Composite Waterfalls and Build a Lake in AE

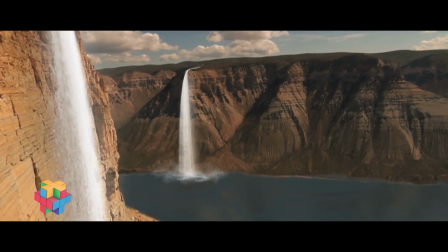Hello, this is David from ProductionCrate.
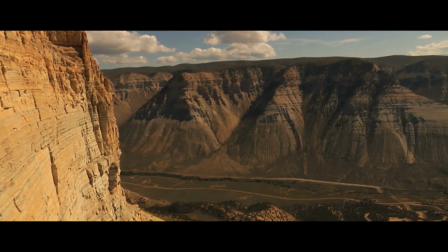Today we'll be creating this terraformed canyon with the help of our new waterfall assets from the website.
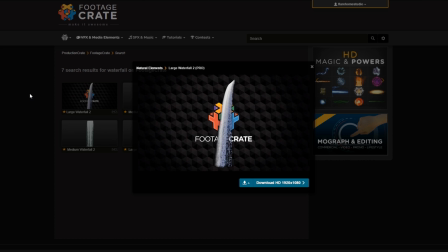There are several different fantastic variations, so no matter what shot we use, you won't have any trouble fitting it in. Most of the work has been done for us, as they're super realistic on their own,
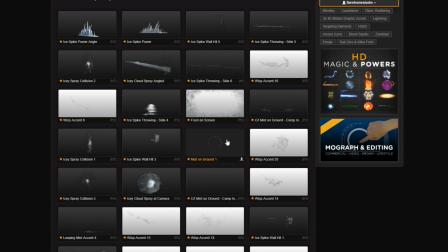but we will also be using some of the loopable mist effects to build out these awesome 3D clouds at the bottom of our waterfall.
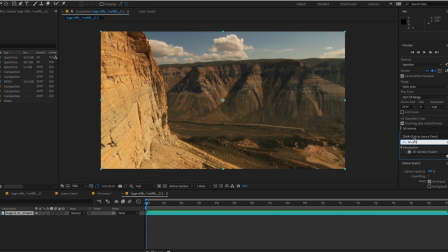Grab your footage and if needed, use the 3D camera tracker to build out the camera's movement.
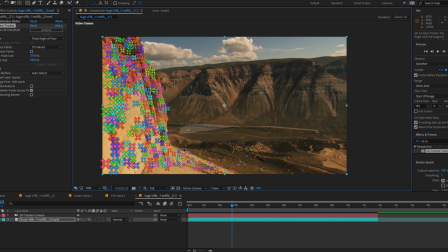Circle a roughly flat area where we want our lake surface and click Create Solid.
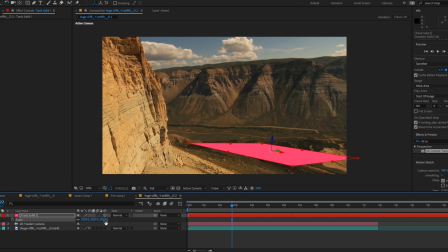You can then change the layer dimensions, position and rotation so that it creates a roughly shaped body of water.
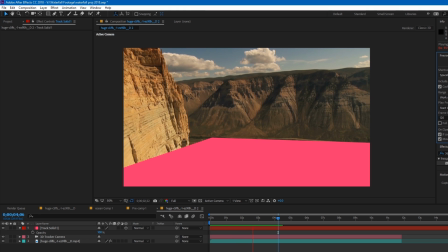We want the edges now to appear far more organic,
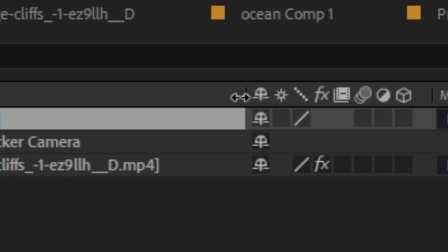so pre-compose the entire layer and select the small sun looking icon to keep the layer positioned correctly.
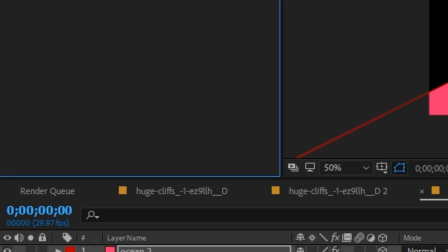In the pre-comp, add a fast blur and set this to 300 or so pixels.
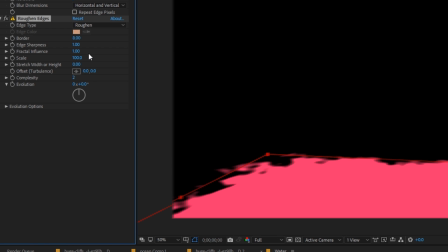We then drop a roughen edges effect, set the sharpness onto a low value so that the water's edge blends in with the shoreline,
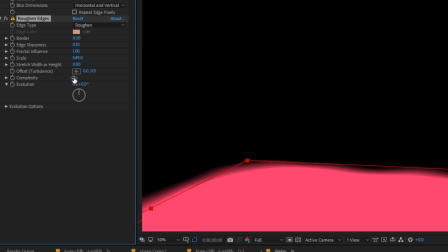and the scale should be set to roughly 600 so that the lake appears to be part of the landscape. To create the waves,
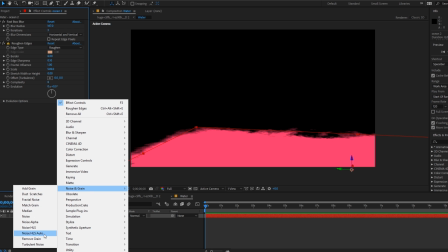we'll use a turbulent noise effect to create the very small waves in the distance by simply changing the scale in the transform panel.
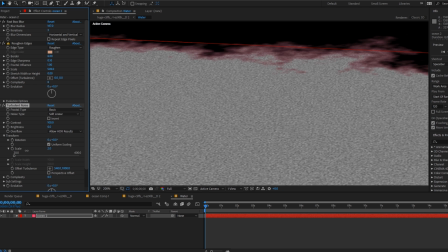A second turbulent noise effect is then needed to fake the appearance of the wind interacting with the waves.
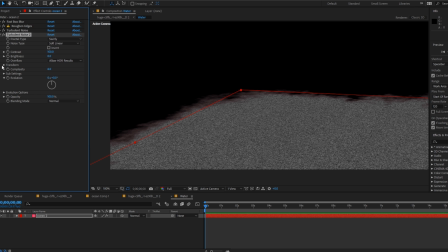Set the scale for this one up to the hundreds and set the noise type to swirly.
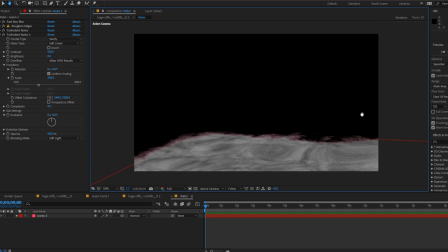The blending mode should be a soft light. Lastly, put a tint effect and select the high and low brightness values for your watercolour.
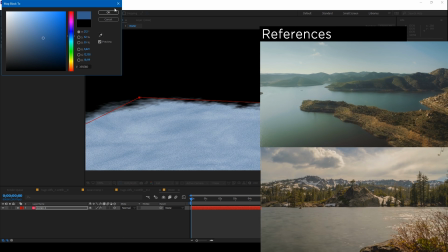One thing to note is that the watercolour should match the sky's colour as it's basically just a reflection of this.
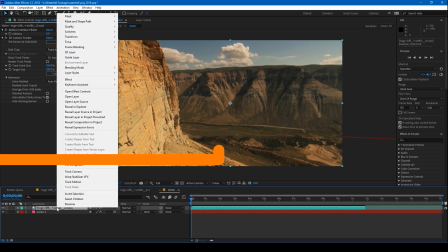To make the reflection even more realistic, copy the footage, flip it upside down,
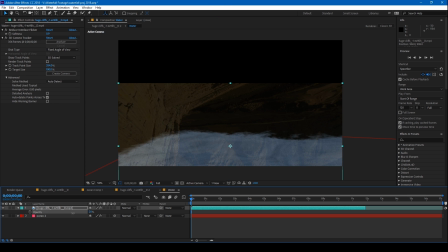and position it to give the illusion of it being a reflection of the landscape.
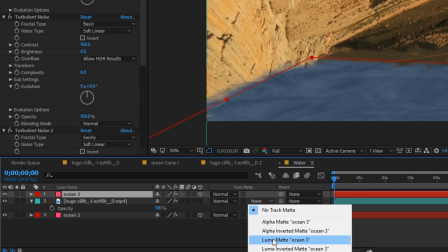Duplicate the solid above this layer and then set the reflection's mat to a luma mat.
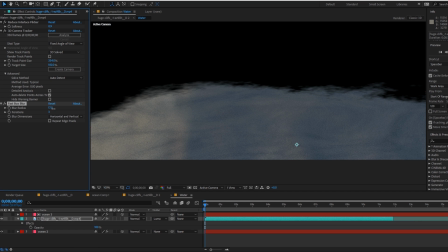Just remember to use a blur on the reflection layer as well as using a curves adjustment on the mat to give it more control over how transparent the reflection is.
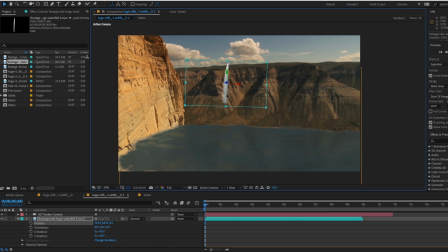We can now drop on the waterfall asset, making sure that the source is on the edge of the cliff. The colour correction relies heavily on your footage, but here I'll use a tint effect to remove the colour,
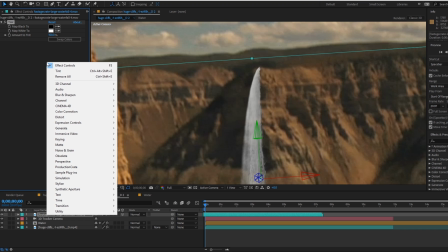and then a curves adjustment to carefully match the shadow's colour to the cliff texture.
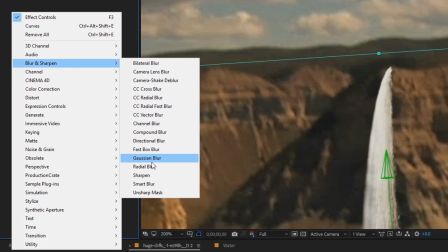You can duplicate the waterfall and give it a slight blur to give the appearance of mist.
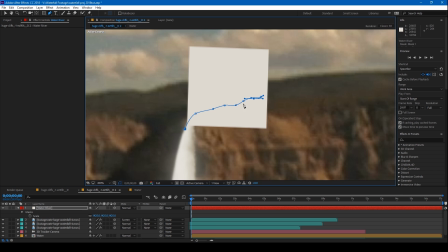Just for extra detail, I'll add a small white solid with the same colour and mask out a path leading towards the mouth of the waterfall.
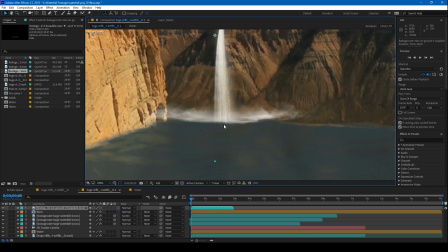I can then use the loopable mist effect and drop it down at the bottom in 3D space.
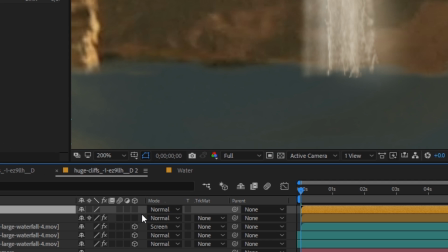Freeze frame it and then pre-compose it, and once again press the sun looking icon to keep the right position.
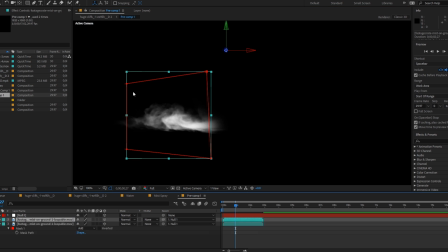In the layer, you can duplicate the cloud several times and rotate it around the y-axis randomly.
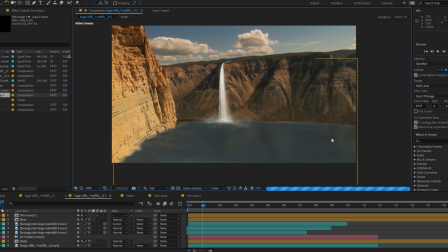You will have created this awesome looking cloud which can be seen in the parent composition.
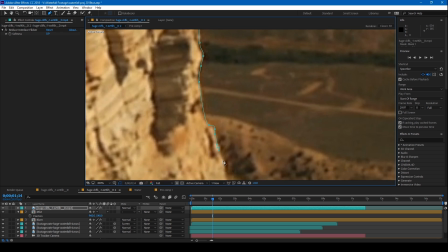If you need to, you can then mask out the foreground and then you'll be done.
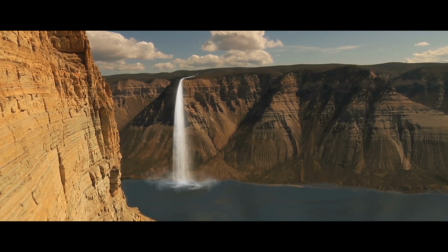If you need to add any more, you can then just use the same techniques I've taught you today.
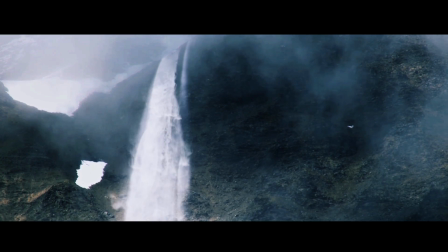Once again, thank you for watching this video and we'll have all of the assets that you want on the ProductionCrate website down below.
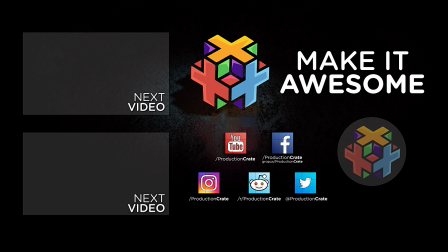Have fun and make it awesome.